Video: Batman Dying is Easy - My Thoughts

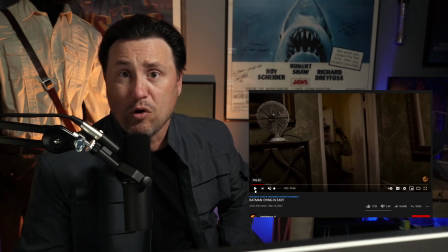If it was a set, then they could move walls in order to get these camera shots, which are great.
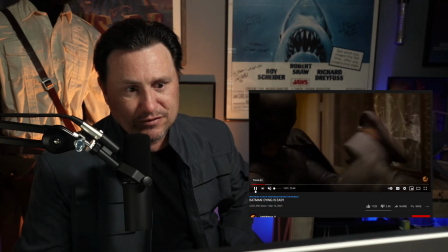I mean, I wonder. It's got to be a set.
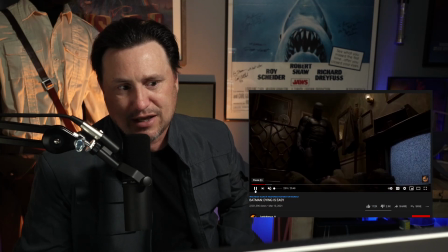They had to have built this.
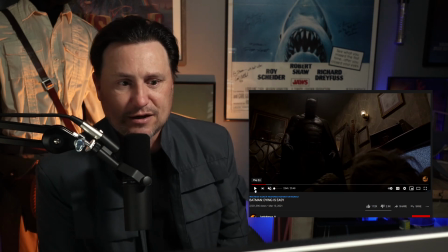But all the set dressing, look at the detail, the coat rack, the picture frames, the wallpaper, everything's dingy. You got a classic, looks like a classic radio on top.
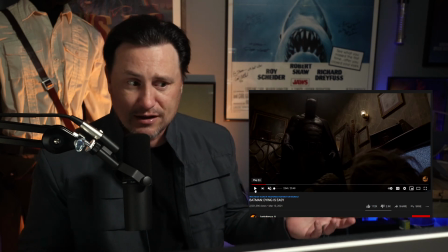Like they really made this feel like this is right out of the comic books. You got a fan in the background over here.
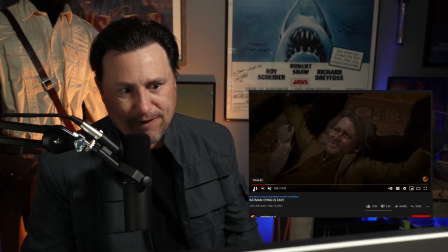All of this just feels lived in. I mean, even having a coat on the coat rack, a jacket. I mean, they spared no expense doing this set dressing.
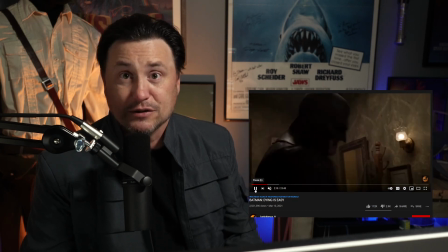I just got to hand it to them. It's really good set dressing.
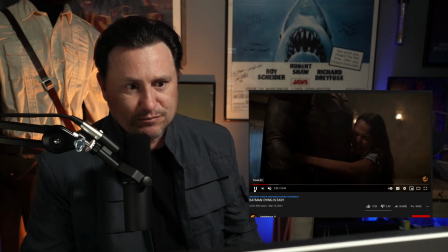And that suit is just, that's nice.
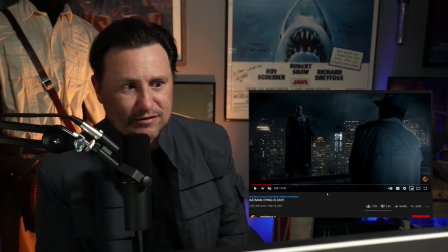Yeah. I feel like these might have been separate elements. Who knows if the actors were even in the same room. I don't think so. I almost feel like they shot these guys separate and then just composited them in, but still, fantastic work.
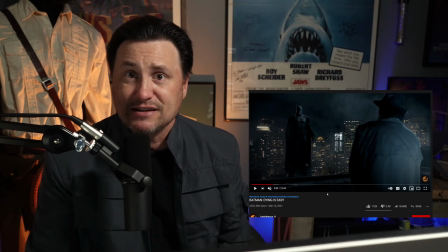Hats off. Batman dying is easy. I thought the story was pretty good.
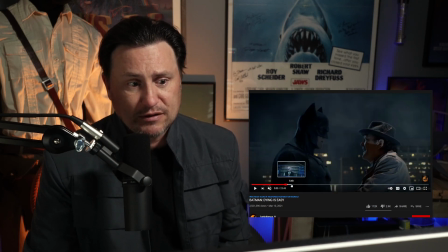Well written. The dialogue flowed.
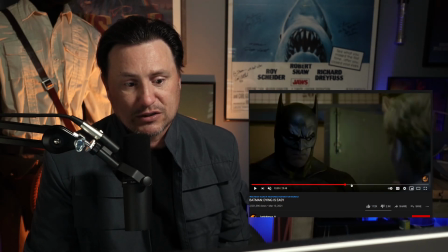I liked when Batman went through his little diatribe about how he picked up on everything,
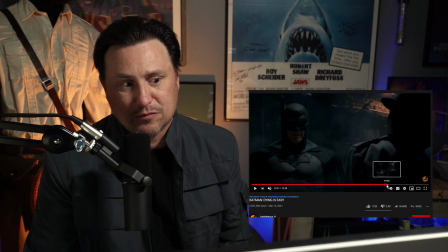and he knew the Joker, would take the bait and all that kind of stuff.
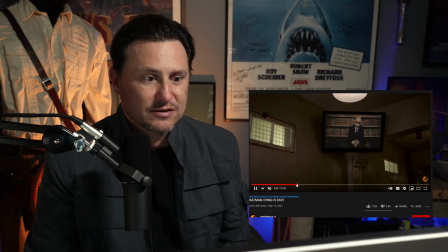Just really good. Awesome guys. Awesome work. Wait a minute. Look at that. Yeah, Poison Ivy was in it.
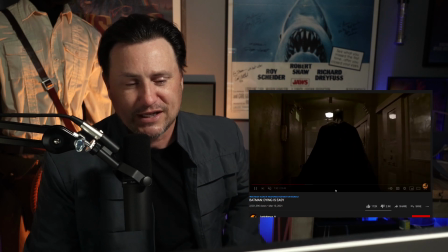Yep, Harley Quinn. That was a cute little scene. I like all the stuff where he walked through the hallway.
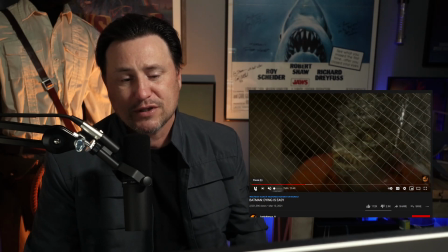I almost felt like they didn't have to. Like, I could have lived without this. The Croc character being in this, but I get they're like, showing that Batman put all these people away at Arkham, and as he walked down the hall, very neat.
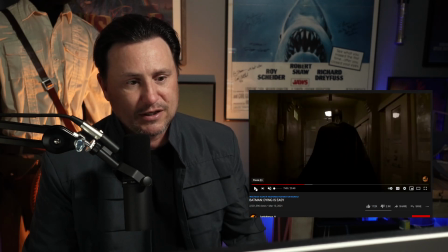I like the CGI eye flap there with the with Croc. You see, he'll blink. Good CGI.
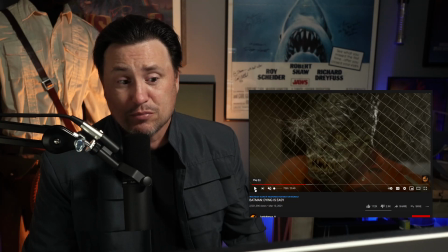Because if that was a practical effect, I'd be shocked. But it looked really good. Even the headbutt breaking the glass, steam coming out of his mouth.
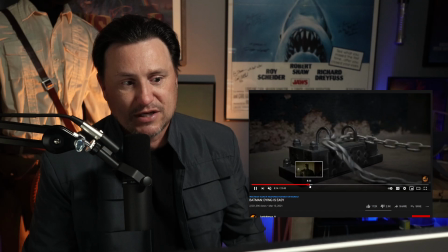I mean, it was just nice to see Batman go through all these characters when he went down the hallway.
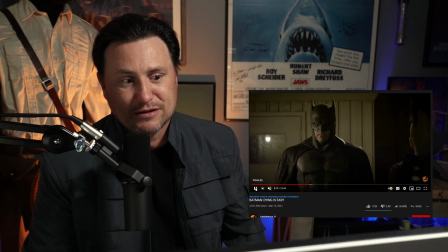Was it a little overkill? I don't know.
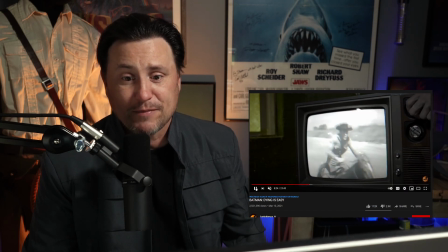I mean, if you're a fan of Batman and the subject matter, I mean, look at this old TV. This is great. Absolutely fantastic set dressing. I mean, this feels like it's in the Batman world.
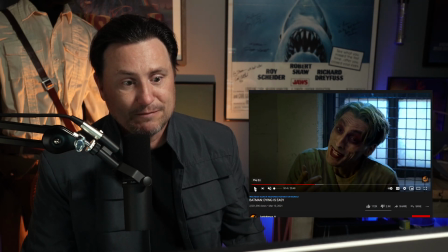Yep. Yep. Very good stuff. What did you guys think?
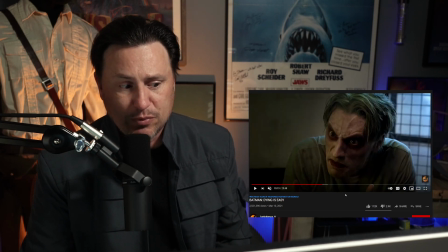Have you seen Batman Dying is Easy? It's got 2.5 million views. It came out March 10th.
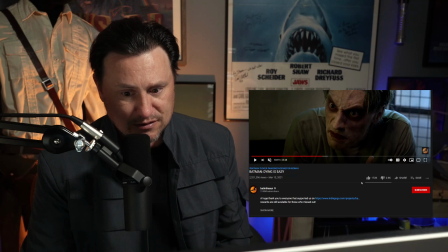Bat in the Sun is the page. I'll subscribe to them. I wonder how much they spent. What did they raise on their Indiegogo?
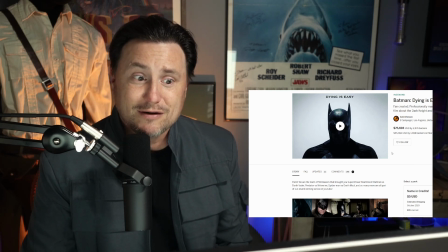$75,693. What did I say? They easily spent 80 grand on this. Yeah.
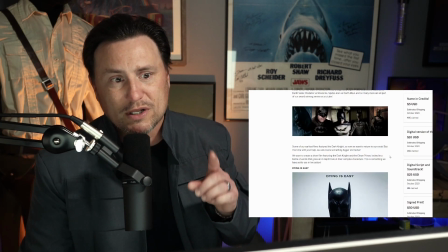I mean, you can see this is 80 grand. And I remember when this Indiegogo started, and I had been following this,
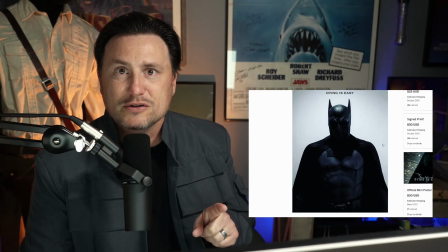and I think the lead actor playing Batman had some sort of heart surgery or something, and the whole project got put on hold.
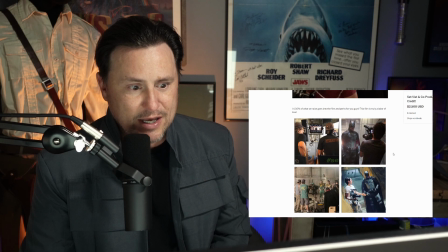But absolutely fantastic. Yeah, easily 80 grand.